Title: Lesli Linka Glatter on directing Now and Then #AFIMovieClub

Hello, AFI Movie Club. I'm Leslie Linka Glatter, and I directed the film Now and Then, and I am also an alumni of AFI Directing Workshop for Women.
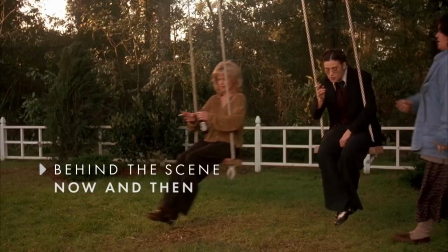10s So, welcome. Now, what's it been, huh? Ten years since you've been back?
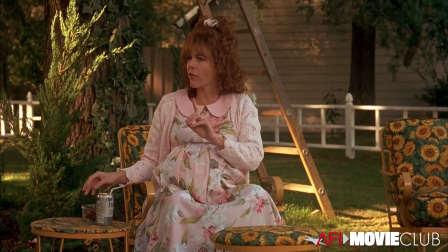16s Don't give me any grief. I'm sorry.
The motivation for making this film is that there had been no films
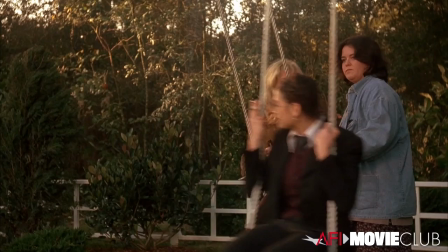24s
about what it was like growing up a girl and the power of female friendships
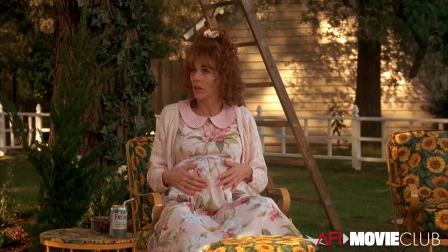28s
and that summer where everything changes and you will never be the same
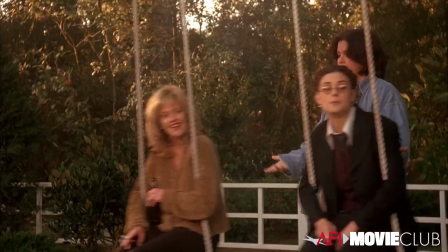33s
again and that's what we wanted to show technically i have only been married
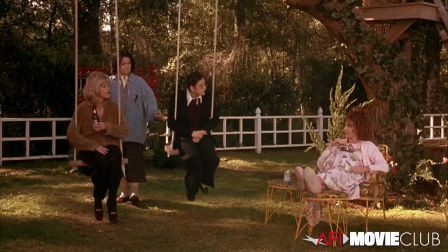38s three times the first one was an old c oh
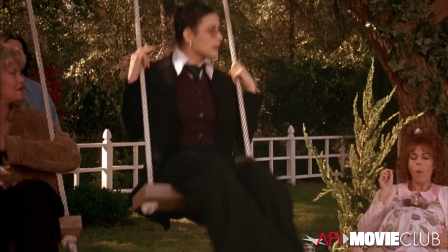45s you do think everything is so funny if you ask me you both need to grow up.
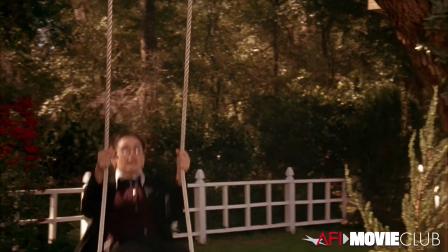52s Maybe you're right.
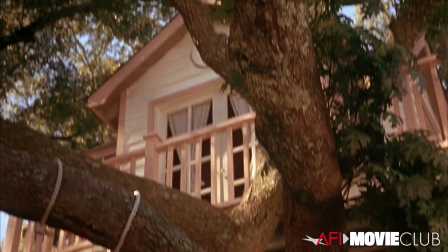55s
So we wanted to see the girls as they grew up to be successful women in their lives.
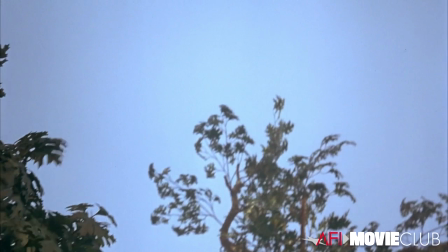61s
And now we're having the transition back to their childhood.
Shelby, Indiana was not the most exciting place to grow up.
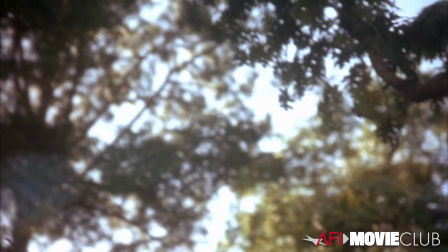69s In fact, the most common cause of death before puberty was boredom.
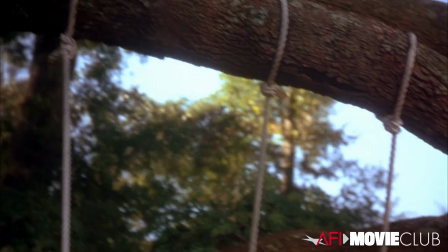74s
To the same tree without the tree house, because that's the goal of the summer. and to the girls that they were when their friendship began.
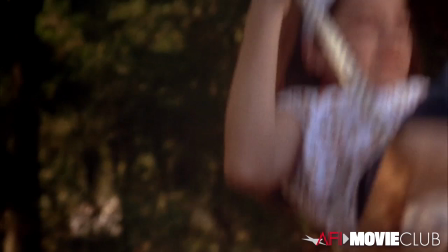83s
And I picked this clip because it introduces the world.
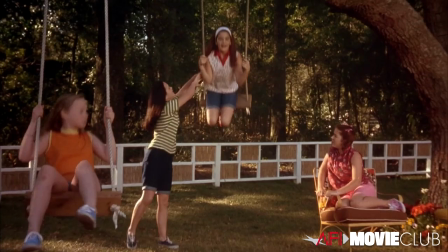88s
It introduces the girls. It introduces the joy of summer and the expectation of summer.
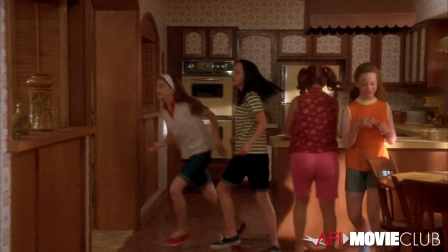94s
And again, the power of the friendship of these girls and who they were together.
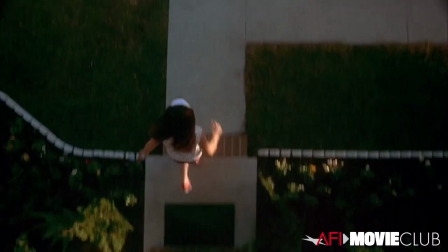101s
And of course, you get to see their houses and the neighborhood,
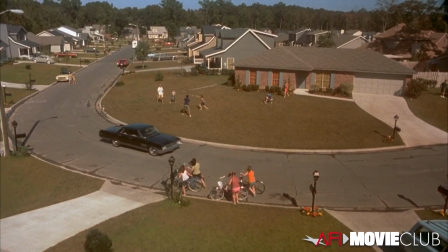107s
which is the gaslight Edition, which was the original title of the film.
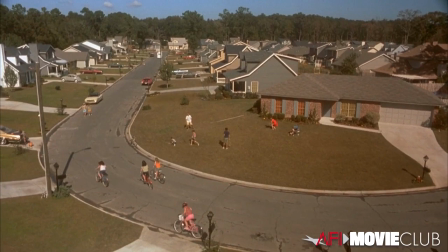112s
So it was a new neighborhood where everything looked alike.
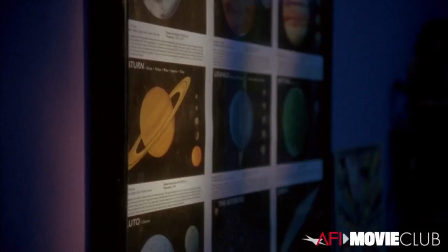117s
It was like the perfect neighborhood to grow up in. It was safe. And of course, this introduces our main character, Samantha,
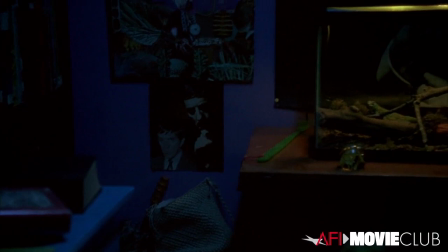125s
and that she's interested in science and that she is going through something
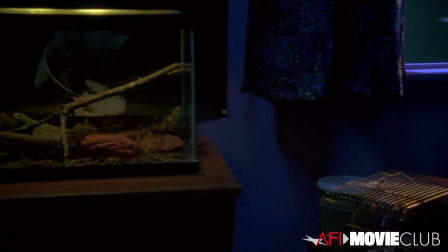131s
intense because her parents are getting divorced and she hasn't told her friends,
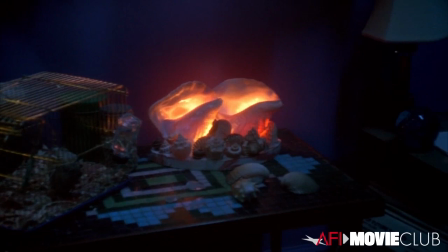137s
but it's shaping her whole world right now.
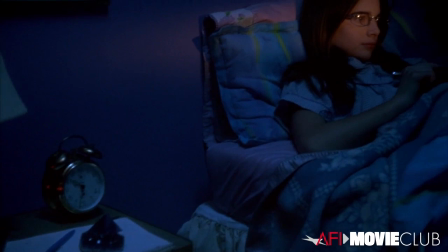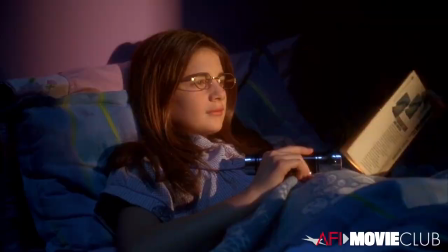149s
This is the amazing Gabby Hoffman, who I have worked with now as an adult, and it was amazing to see her as a young actor.
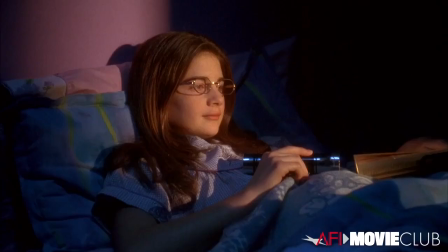158s
And this is Ruma Rullis, who opened the door and is coming into Gabby's bed.
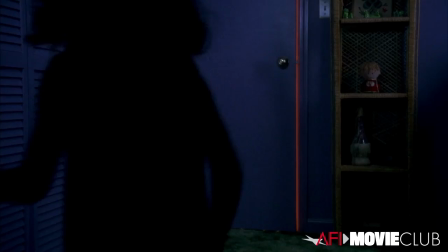164s No, I'm not, Gabby.
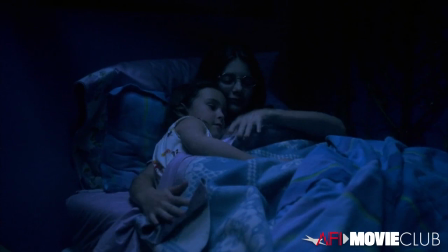171s
I loved introducing each of the girls in their own special way, the uniqueness of who they are.
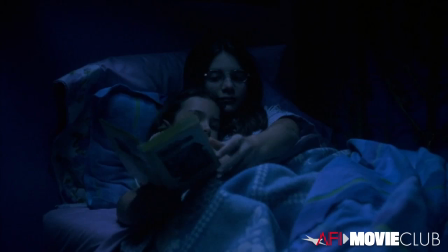179s
And of course, Sam is the brainiac. I tried to shoot actually a lot of things in one shot.
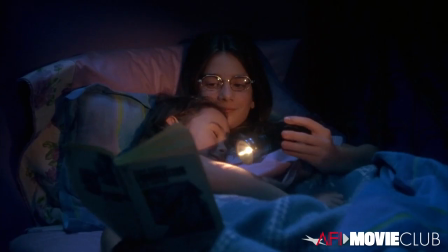185s
So you could really see the behavior of the girls. I love that in film, we all come from different backgrounds and we all come in with our paint box of colors. And I came from being a modern dancer and a choreographer. So I tend to see the world moving.
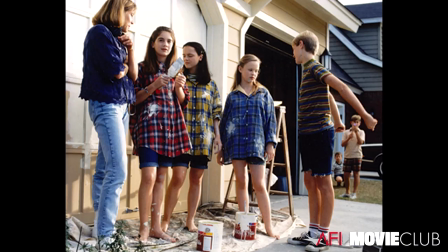202s
I love blocking action, not just, you know, an action sequence, which I've done a lot of, but how people move through their world. And also, you know, that's part of the overall design is how you transition from scene to scene, which is absolutely something a director should be and is thinking about in the planning.